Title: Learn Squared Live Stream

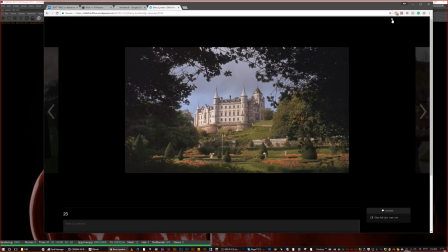[49:34]
You look at it and be inspired by it, and yeah, and it's already like this is already here for us as a resource.
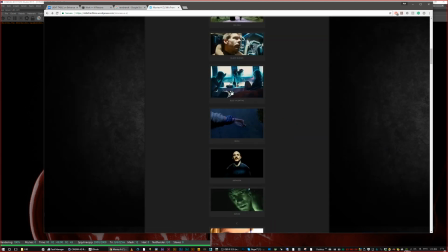[49:43]
Of course, there's Blade Runner, Blue Valentine's a really beautiful film too.
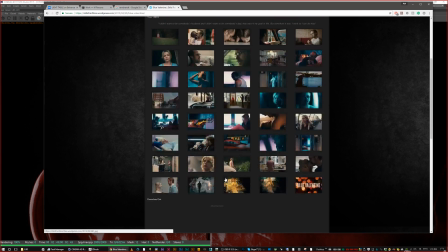[49:47]
Bronson's crazy, but yeah, studying these films,
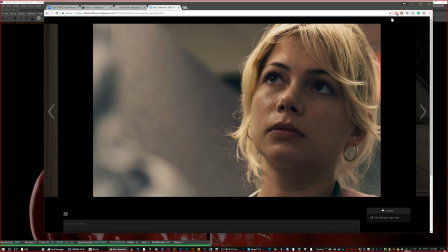[49:52]
this is I'm inspired by this kind of stuff because this is kind of what I want to create towards.
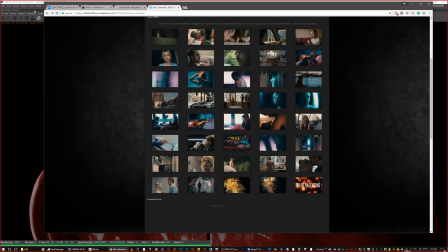[49:57]
So if you're inspired by like I want to make like products that look real and stuff or whatever,
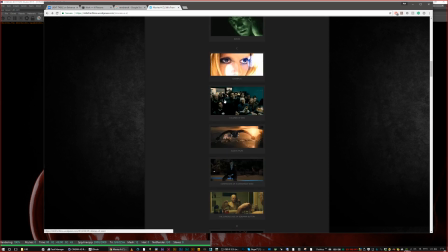[50:02]
or then look at things that are kind of connected to that, or take photographs of your product and kind of tie it into this.
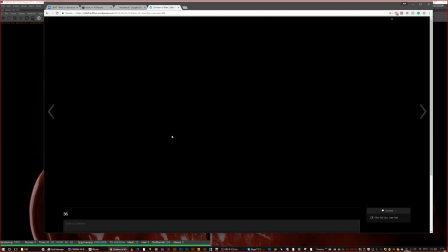[50:10]
Man, I was watching Children of Men the other day. This film is so damn good, crazy good.
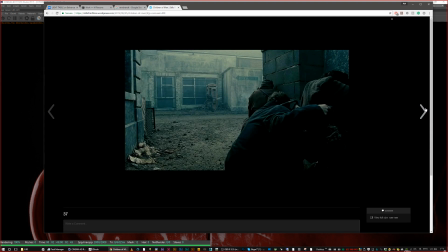[50:16]
I forgot how epic this film is. I don't know how I forgot that, but yeah,
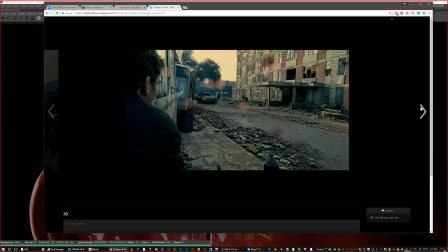[50:21]
so I'm constantly looking at this stuff and being inspired by it and letting it infer kind of how I compose shots and stuff.
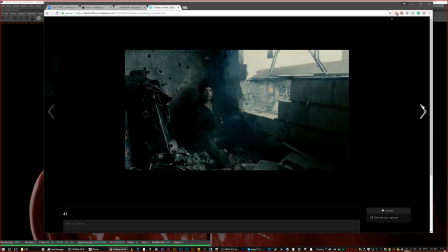[50:29]
And when I make my concepts and things for film or whatever, I'm using all this knowledge
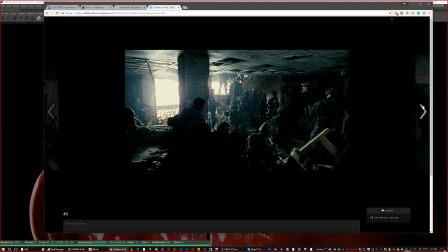[50:34]
and things to help,
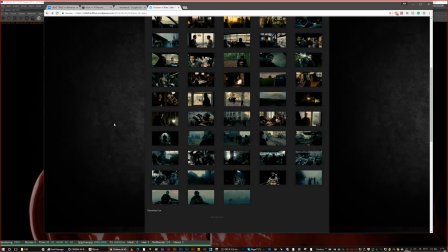[50:36]
So I'm still basically on the very beginning of my long journey to be the best that I possibly can be at what I do too.
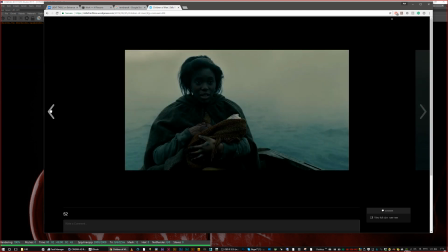[50:44]
So it's going to take some time, but yeah, crazy stuff. Crazy stuff. It's a great movie. Yeah, it's an awesome movie. Yeah. I haven't seen it in a while.
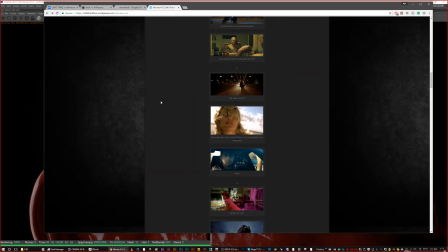[50:56]
Yeah, you should rewatch it. I rewatched it and I was like, wow, I can't believe I forgot how amazing this film is.
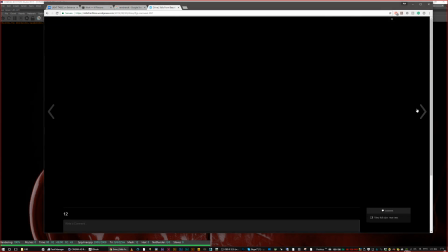[51:03]
It's just like incredible. Yeah. This film has a lot of really great cinematography too as well. Drive. It has a lot of really great scenes and shots and edits and cuts to it that are really awesome and very like well considered,
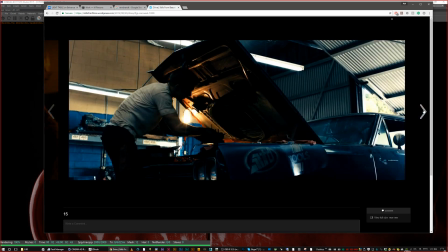[51:19]
and yeah, just the tonality of things. Like, look how dark everything is. The crush, like if you made a 3D object a lot of times too, like, oh, I modeled all this. I want to see it all, I don't blame people because when you model things, it takes so much time and you want to see everything.
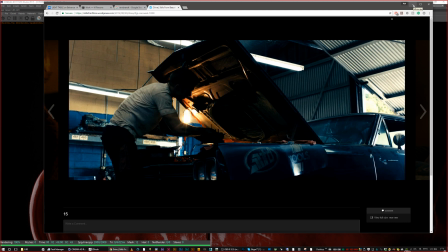[51:35]
But if you show everything, then you show nothing. So if you understand the restraint, then I think that your work will be even stronger. And what people do when they look at your image is they'll connect and they'll make the rest of the image in their mind.
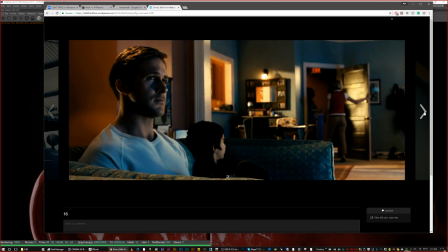[51:50]
And that creates a really cool symbiotic relationship with you and the viewer where they're continuing and finishing what you've opened up.
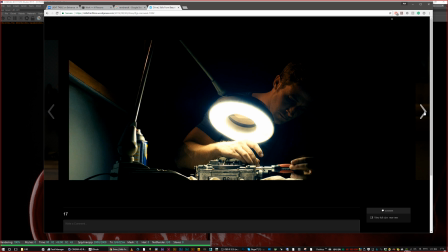[51:57]
It's almost like opening the door to them and letting them kind of go into it from there, So, yeah.
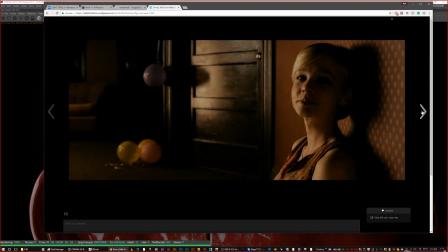[52:04]
I have the same relationship when it comes to
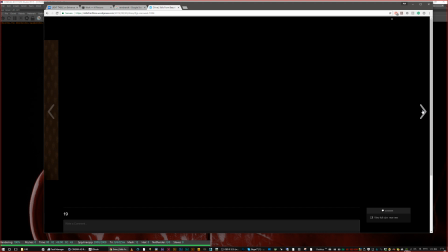[52:09]
comics or adaptation of certain comics into movies.
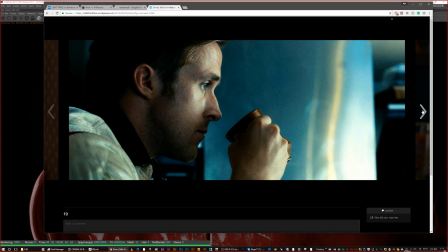[52:13]
Mm-hmm. Like that transition that you make in your mind between two frames sometimes is so magical. And once you see the whole sequence in a movie, so it takes away from that magic. And it's the same when you're playing with shadows when shooting something.
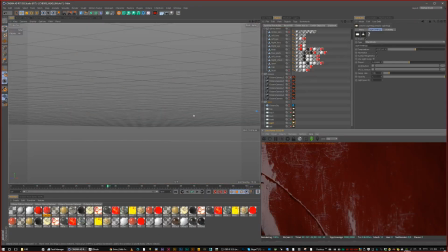[52:32]
Yeah, absolutely. It all ties together. It all becomes something that you're using to infer another.
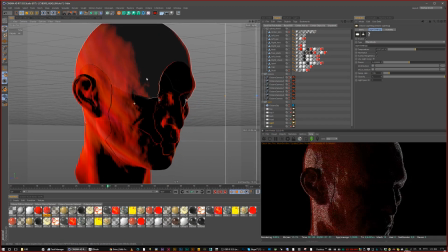[52:39]
And I think that, really, when you're lighting something or you're showing something, if you show everything, then you show nothing,
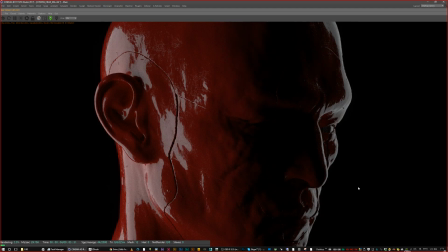[52:48]
And I think that it's really important to remember that when you're creating imagery to kind of what you're saying and what you're trying to do, which is difficult, Again, as I said, when you model something, you're like, I want everybody to see all the work and detail I did.
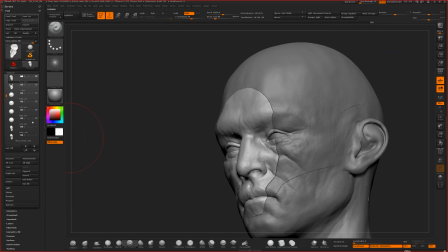[53:03]
I actually spent so much time in ZBrush trying to learn how to make an eye. So let me grab this eye thing. And I made like this. Oops. I made this eye. Let me grab this.
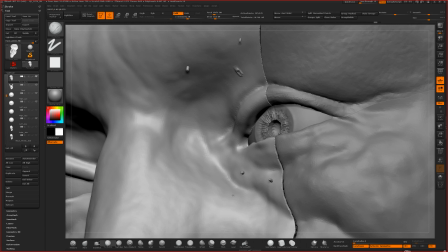[53:16]
See it. It doesn't seem like much, but it was a pain in the butt trying to figure out how to do it. This is all decimated too, so the geo looks like crap.
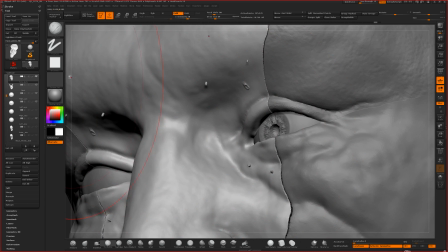[53:23]
But it was a pain in the butt, really.
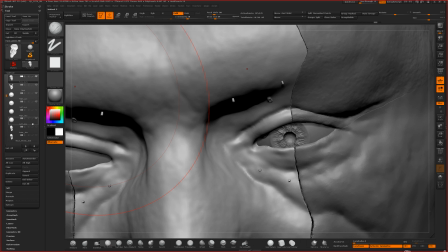[53:27]
It was like trying to figure out how to really make it look like I wanted it to,
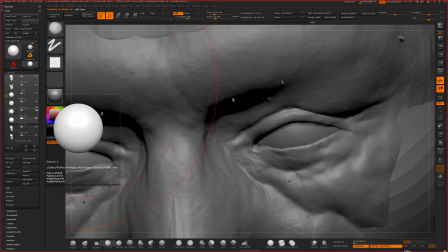[53:36]
let's see if I can grab that thing. Bam. Yeah, and it's in here too.